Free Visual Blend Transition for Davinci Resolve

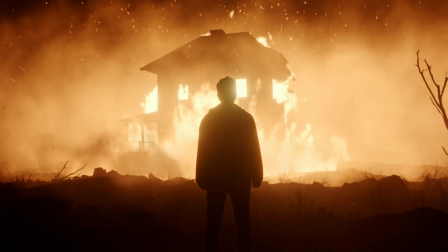[0:00]
Hi everyone, Jeremy here from VideoStudio. Today a quick video to share with you a free sample from our Visual Blend Transition Pack.
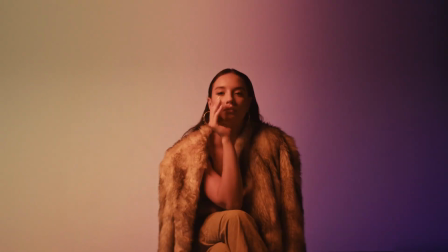[0:06]
This pack contains 20 transitions that are very stylized and is perfect for any bold project like music video for example.
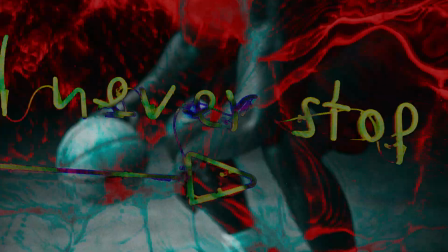[0:13]
In this video I'll share with you how to get the most out of that sample, how to install it and make the right modification to get the best results.
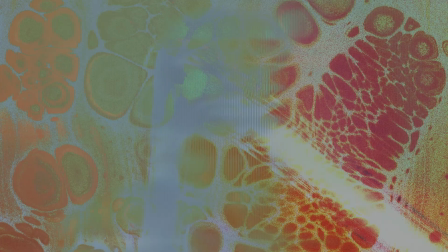[0:21]
So if you're ready, let's check it out.
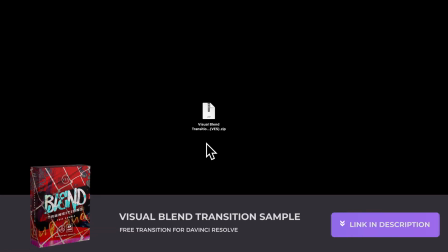[0:26]
Alright, so you can download the sample by clicking the link in the description below. you will get the zip file, just double click on it to unzip it.
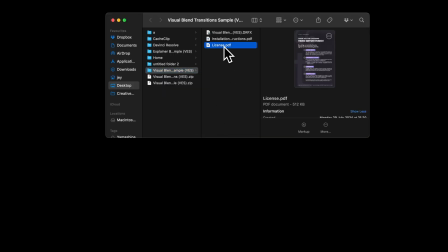[0:33]
In the folder you'll find a couple of things. You got the license, the installation instruction, and the .trfx file.
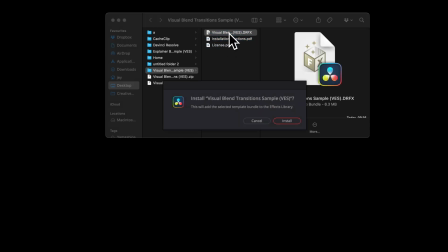[0:38]
Please just double click on the .trfx file to start the installation process. We'll just prompt open this window, select install.
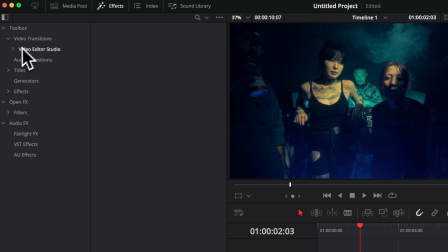[0:44]
Then once in DaVinci Resolve, you can go over to effect, video transition, video studio, and then here you will find it under sample.
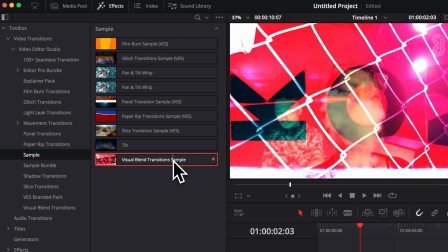[0:52]
You will have the visual blend transition sample. You can then just take it and drag it to a clip.
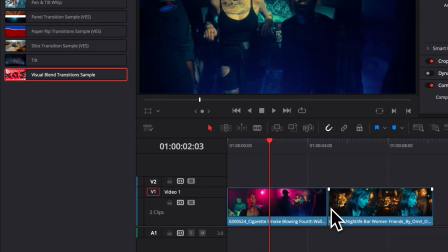[0:57]
But as you can see right now, nothing is happening because we haven't trimmed our clip yet. So we just need to make sure to just trim the edges of our clip and now we are able to just take the transition and apply it directly to our clip.
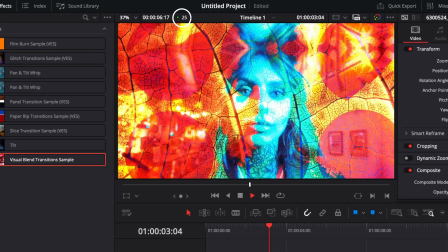[1:10]
Right now, our transition has been applied and is playing at real time playback.
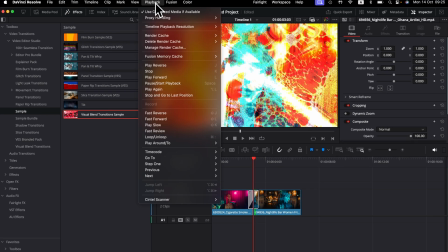[1:13]
If that's not the case for you, you can always go over to playback, then here on the cache, and then select smart instead of none.
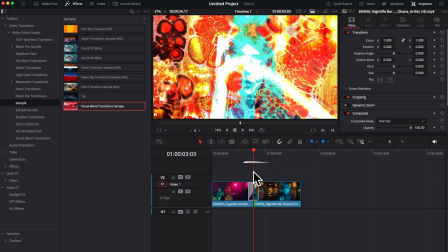[1:21]
That will just bring that bar right above your transition that go from red to blue. And when it's blue, that means that the transition has been fully caching and you should be able to get real time playback if that wasn't the case already.
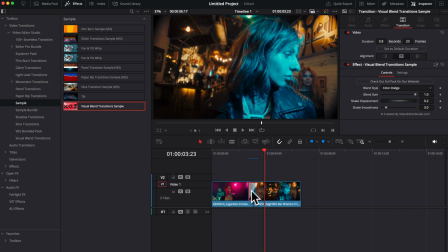[1:33]
Now, let's select the transition and see what we can modify right here in the inspector. There is a bunch of stuff that we can adjust. First off here,
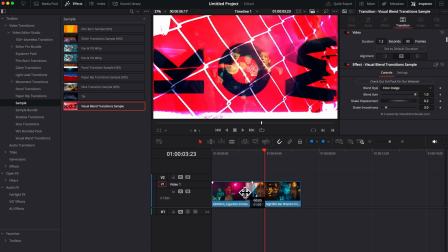[1:40]
you can reduce or extend the transition as much as you want and that change gonna be reflected in the inspector as second and frame.
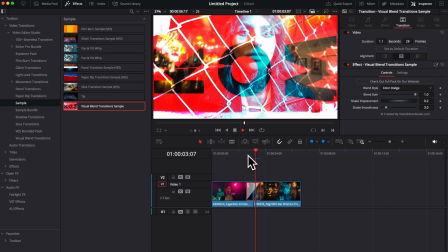[1:49]
In my opinion, for those kind of flash transition, it's generally better the shorter they are.
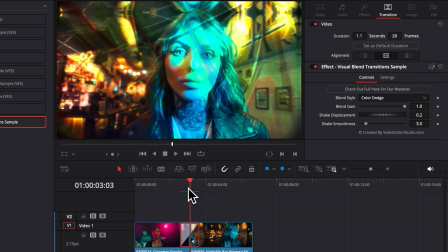[1:54]
So those transition have been crafted to be displayed for six frame ideally.
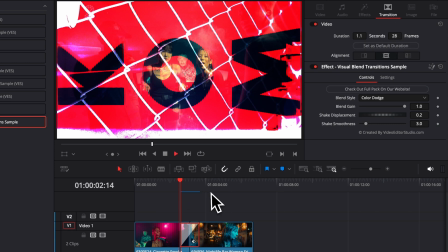[1:59]
As you can see right now, we're at 28 frame and it's not a problem, it's playing just fine.
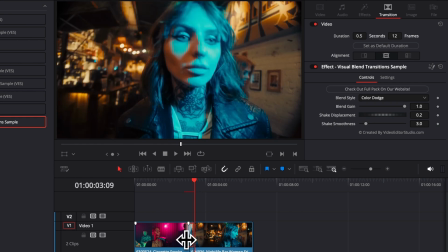[2:04]
But in terms of look, in my opinion, it's better when it's between 12 to six frame that just look a lot snappier and a lot better in my opinion.
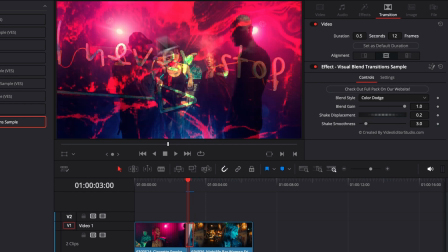[2:13]
As you can see, we get a sequence of images being displayed. We can adjust those images blending by playing here with the blend style. by default in this one it's in color dodge but
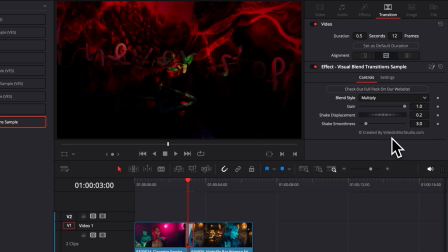[2:25]
you can just play around to get really what you want so here if we choose multiply we're gonna get a different look if we choose color burn we're gonna get a
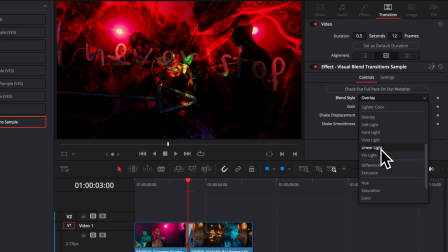[2:33]
different look so on and so forth so it's your job to just like go around and just adjust whatever you want to adjust i personally
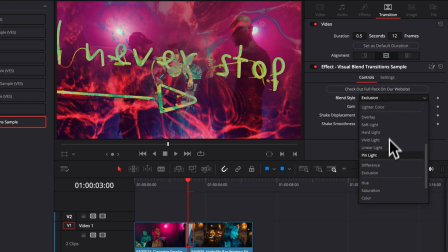[2:41]
often like to play with difference and exclusion it's what give me great results when using those kind of techniques generally as you can see right with difference or
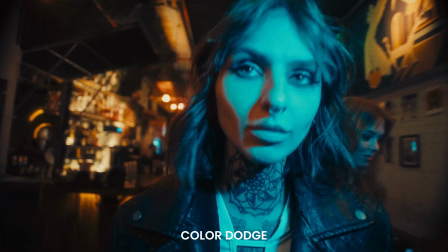[2:49]
exclusion we getting a different look compared to what we had with color dodge earlier here is a few example on screen to show you that
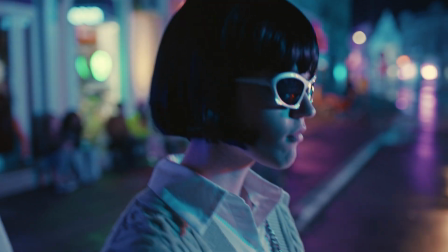[2:58]
it can really make an impact depending on the type of footage that you're using if you have more dark spot or white spot in your image that's gonna
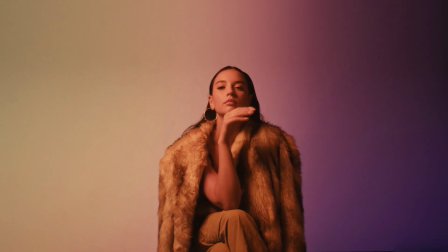[3:06]
also affect the blending mode differently so just play around with it and choose the blending mode that seems to suit your footage better now you
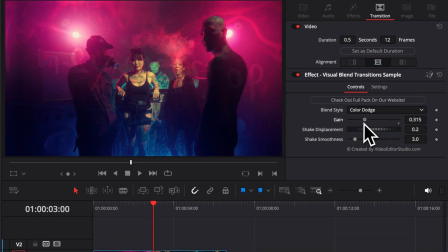[3:13]
can also adjust the gain which is gonna be the overall opacity of the image being displayed above the clip.
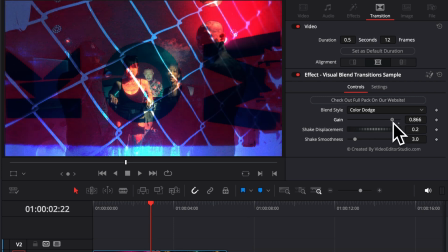[3:20]
So if originally it was too strong for you, you can just diminish that a little bit more and then you can have something that is a bit more subtle.
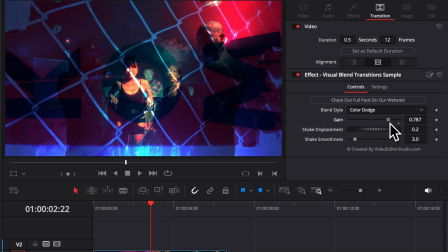[3:27]
As you can see, it's covering up the footage a bit less and we can see a bit more what's going on in the frame compared to earlier, where it's basically happening like a flash. Right now, we have a better blending between the footage and the transition. Again, it's just a matter of preferences and what you enjoy visually.
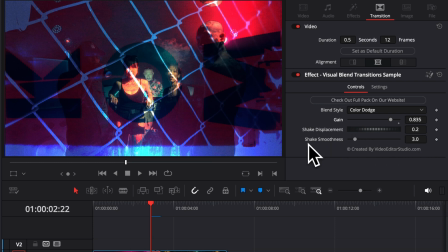[3:43]
And now lastly, we got the shake displacement and the shake smoothness. So it's pretty self-explanatory.
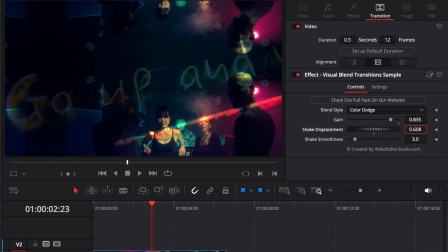[3:49]
The shake displacement is going to increase the displacement of the shake. So here, as you can see, it's just going to be going, you know, further away from the center.